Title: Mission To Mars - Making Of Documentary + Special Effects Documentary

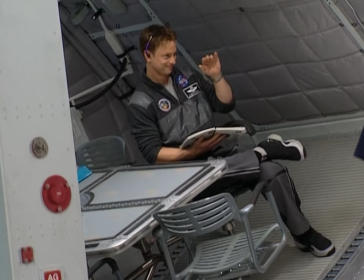[8:28]
So he's strapped into his chair, and he just goes round and around and around while we were shooting. That shot took a day to shoot.
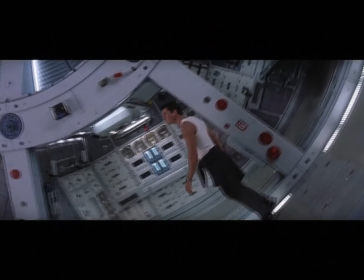[8:38]
It is much harder to do long sustained takes, but I also think it's much more satisfying because with a long take, you can let the actors interact with each other.
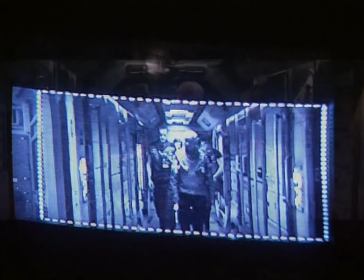[8:50]
You have the actors' timing that you don't have when a sequence is cut up,
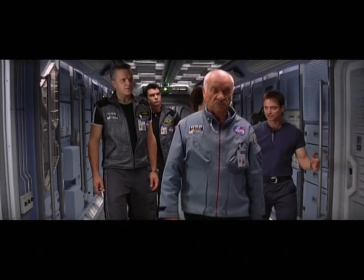[8:55]
and their relationships with each other is a much more interesting thing to do.
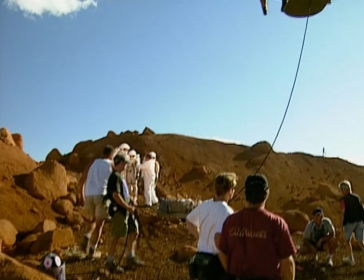[9:04]
One of the challenges of the movie was to create the surface of Mars here on Earth. A great deal of the movie takes place on the surface of Mars in bright daylight, Martian daylight.
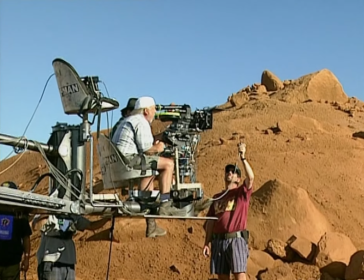[9:13]
One of Brian De Palma's ideas was that we actually create the Mars landscape inside on a soundstage. But when we looked around in Vancouver, there was just not any space that was big enough to take care of this situation. So we went back to kind of a modified plan, and that was to do it outside. And we found, just south of our stage,
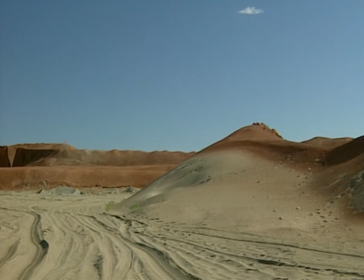[9:33]
a 300-acre sand pit that had been created when the Fraser River was dredged in the port of Vancouver.
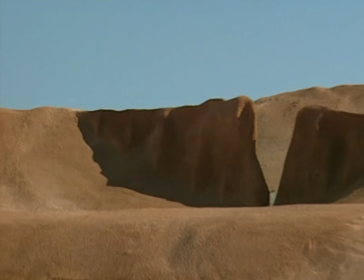[9:40]
And it had an unobstructed horizon line, no vegetation whatsoever.
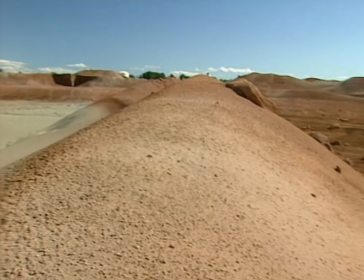[9:44]
We actually built the surface of Mars out of the sand, pushed around by a bunch of bulldozers,
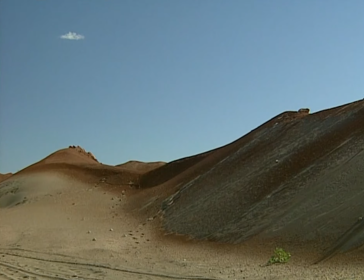[9:50]
and we built these berms to mask the trees and to mask the horizon line so we could put all of our people against them. And then got a bunch of this crushed rock from Manitoba and dumped it all over the surface.
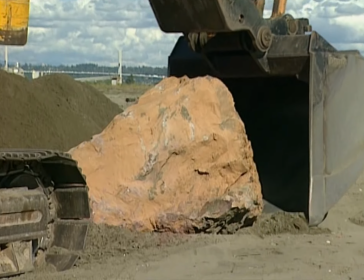[10:02]
We brought in different types of rock, volcanic rock, bigger rocks, that hopefully matched what a Martian terrain would look like.
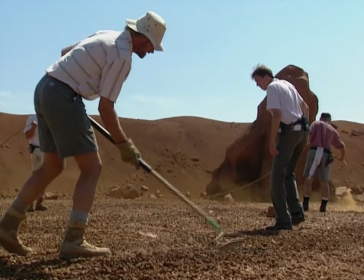[10:09]
Then we stabilized it all with this gray concrete that was the color of Mars.
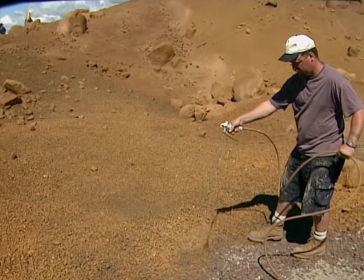[10:14]
Then we had the paint crew come in, and they used about 14,000 gallons of biodegradable paint to do the final paint job. The only problem with doing it outside is that on Mars,
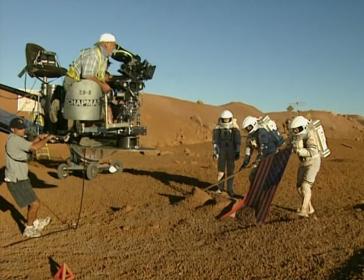[10:24]
the atmosphere is kind of like, as JPL said, a smoggy day in Los Angeles.
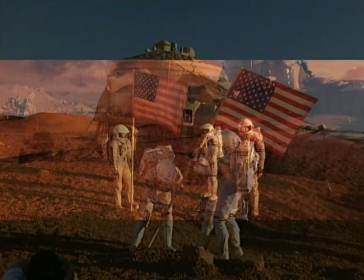[10:29]
So that means that there's no blue in the shadows. You had to have red in the shadows of the people's outfits. So one of my problems was how I was going to fill in the blue shadows and make them golden.
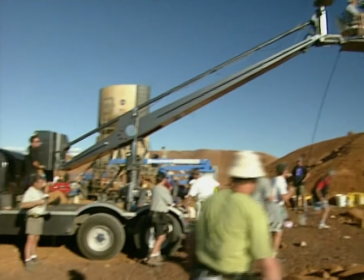[10:41]
And I was watching one of those PBS building shows, and I saw these guys putting on a copper roof.
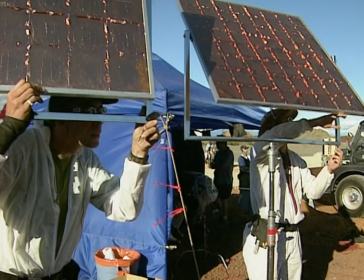[10:46]
And I went, wait a minute, if I got copper reflectors and put them into the blue shadow area, it would just fill it right in.
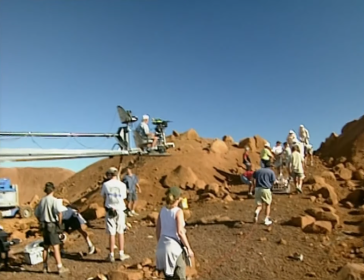[10:53]
We made regular movie reflectors out of copper, and we just used the reflectors to fill in the shadows.
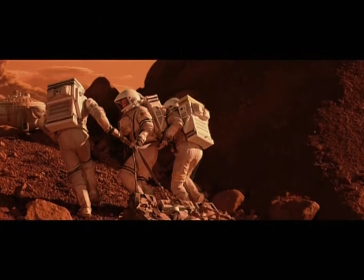[10:58]
And it worked wonderfully.
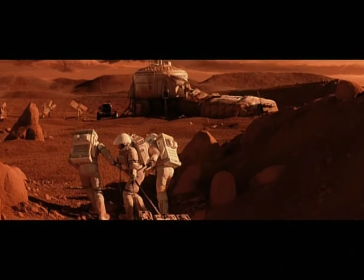[11:02]
Of course, every time we shot, in each shot, we had to digitally treat the sky, the background.
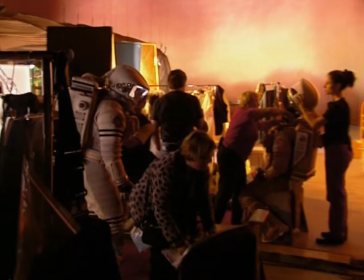[11:07]
How do you create a Martian sky? Well, when you're inside a set, we had large painted backdrops.
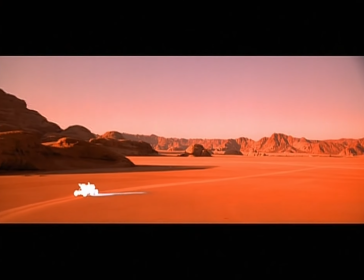[11:14]
But outside, there was really nothing we could do, so it was decided DreamQuest was going to have to digitally alter the color of the skies.
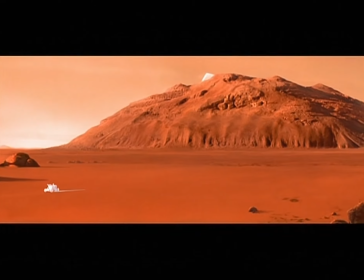[11:23]
We worked very early on with Matt Golembeck from JPL, who's head of the Pathfinder mission, and he was extremely helpful in giving us real information on what the skies of Mars look like. I tried to orient most of the shots so we were in backlight so the sky would be washed out.
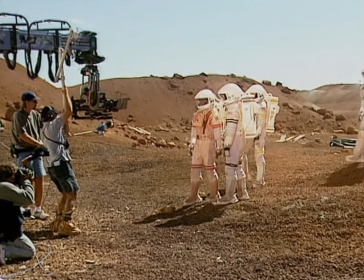[11:38]
Then the visual effects people could change the sky. We also tried to put the astronauts' heads and any big elements
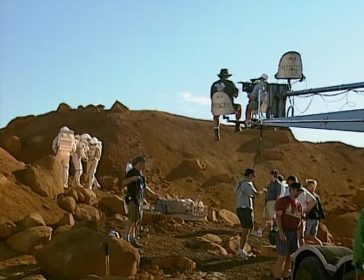[11:46]
below this horizon line so the effects people would have a very sharp line to work on,
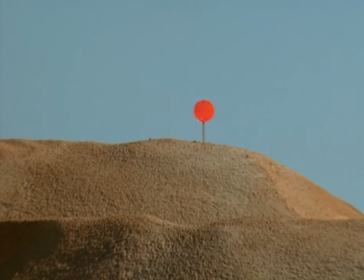[11:50]
so they wouldn't have a lot of detail work in their matting system. So a tremendous amount of digital work had to be done in extracting the edges
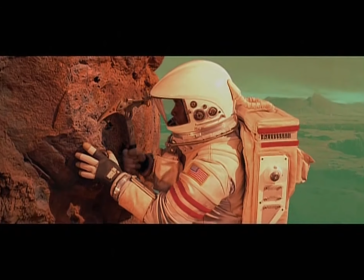[11:59]
of the mountains and the sets and then replacing that with a sky that was artificially created. That's a long, endless process of tinkering with it to make it look real and authentic and at the same time dramatic.
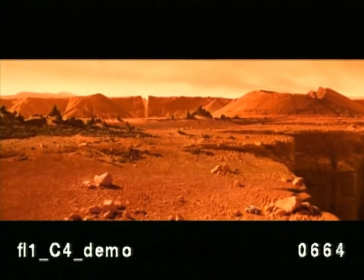[12:12]
Brian wanted our first shot of Mars to be stunning, to be a broad vista.
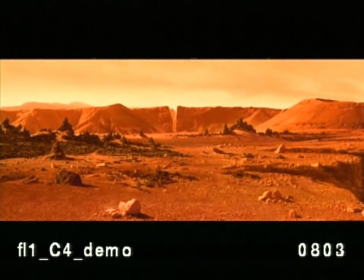[12:18]
So it required a lot of matte painting work as well as computer graphics work. So what I call it was something from nothing. Many times, even though we shot on a set, what you see is 90% created in the computer.
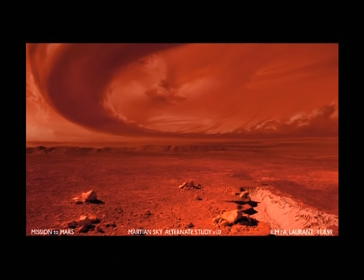[12:29]
So in this case, it was a lot of pre-planning and pre-visualization that allowed us to actually go through and execute this.